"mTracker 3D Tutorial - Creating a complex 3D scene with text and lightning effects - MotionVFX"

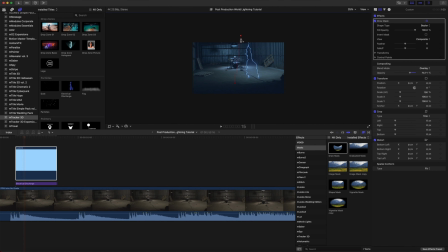[12:41]
Now we can click and use the Bezier curves when we right click, and you see here we have smooth, and then we can give that a little bit more rounded feeling, and I think that's going to feel a bit more natural.
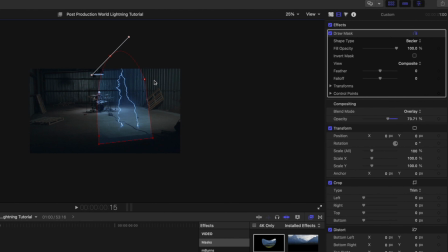[12:58]
So now that we have our mask set, we're going to use feather, and we are just going to feather this out pretty much the entirety of the room here. Let's use our fall off controls,
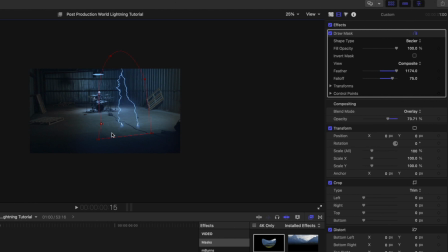[13:19]
and let's make these controls, let's come up a bit more to the bottom of our lightning.
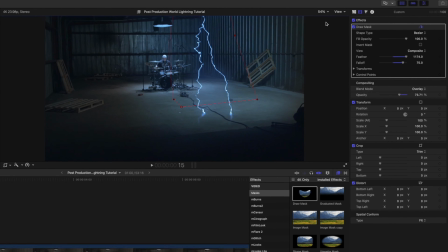[13:32]
All right, let's set it back to fit so we can kind of see what's happening here. And there you go.
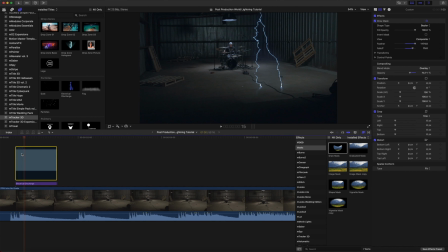[13:41]
We have that light being emitted into the room, and it is adjusting the exposure, as you can see, on my hat, on our highlights, and I think that that looks a lot better.
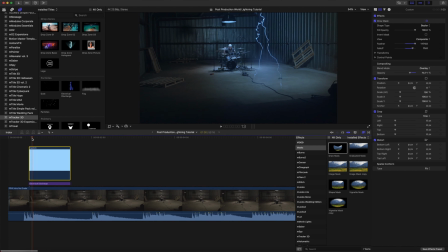[13:53]
So let's check that really quickly. So I think that it'd be nice to just have that light kind of fade in really quickly since we have our electricity coming in
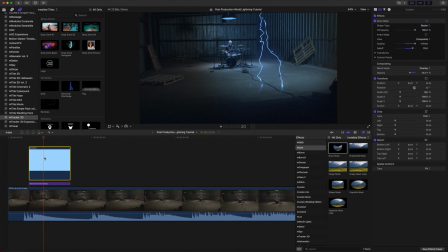[14:10]
and then going back out. I'm going to have our generator highlighted, press Command T, and we will add a quick fade in and out so that it is very, very fast, just like our lightning.
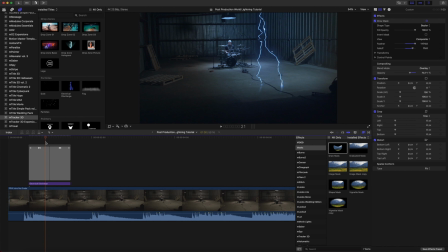[14:29]
All right, I love it. Now, we've done all the hard work. Here's the fun part. Now all we need to do is go in and we can highlight our electrical discharge along with our mask,
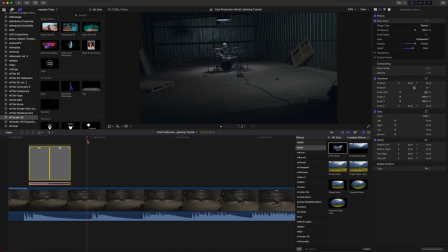[14:45]
Command C, place it in the next position that we'd like, Command V to paste. So we are going to need to repaste our tracking data into our title.
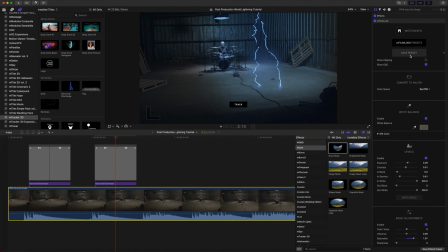[14:58]
Because we pressed Command C and Command V earlier, we need to go back into our original clip. Let's copy our track again, And now when we go back into our mTracker 3D title, we can paste that tracking data and it will be applied to this new position.
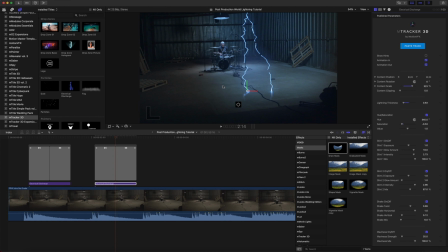[15:16]
You can see now done, tracking data saved successfully. And why don't we select a new point? So let's hold shift down, and I don't want to go too crazy throughout the room, but why don't we just put this one over here? We can scale this up just a little bit so it's coming in from the top,
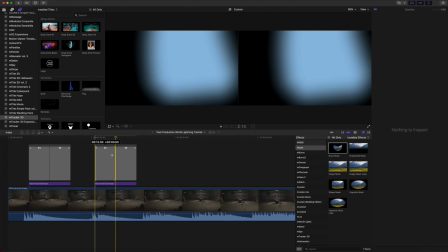[15:36]
and let's go in and adjust our mask just a bit.
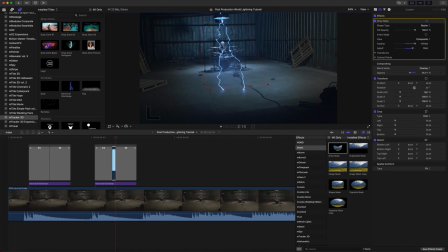[15:45]
By bringing this over, there we go, great.
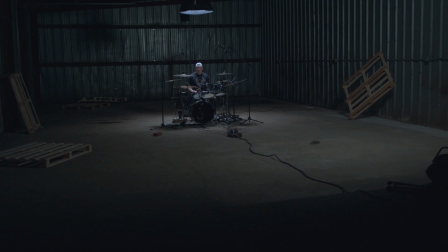[15:50]
And you can see that we have our first lightning hit tracked and our second lightning hit tracked.
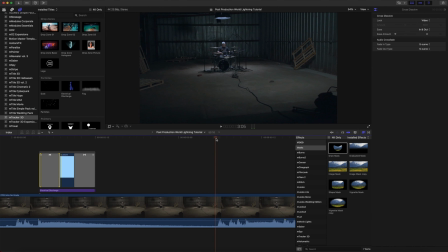[15:59]
And you can see here we have, let's see, one. I'm watching my left hand. One, two, again. So I'm going to actually set a marker here by tapping M. So there's our first hit.
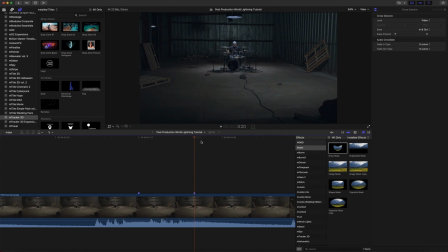[16:18]
One, two, M. And let's continue to do this down the line. One, two, three,
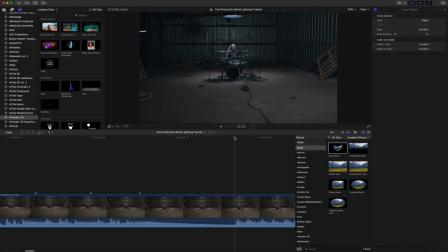[16:37]
and then I kind of go a little bit crazy with the over-the-top drum solo. Okay, so I'm going to back out.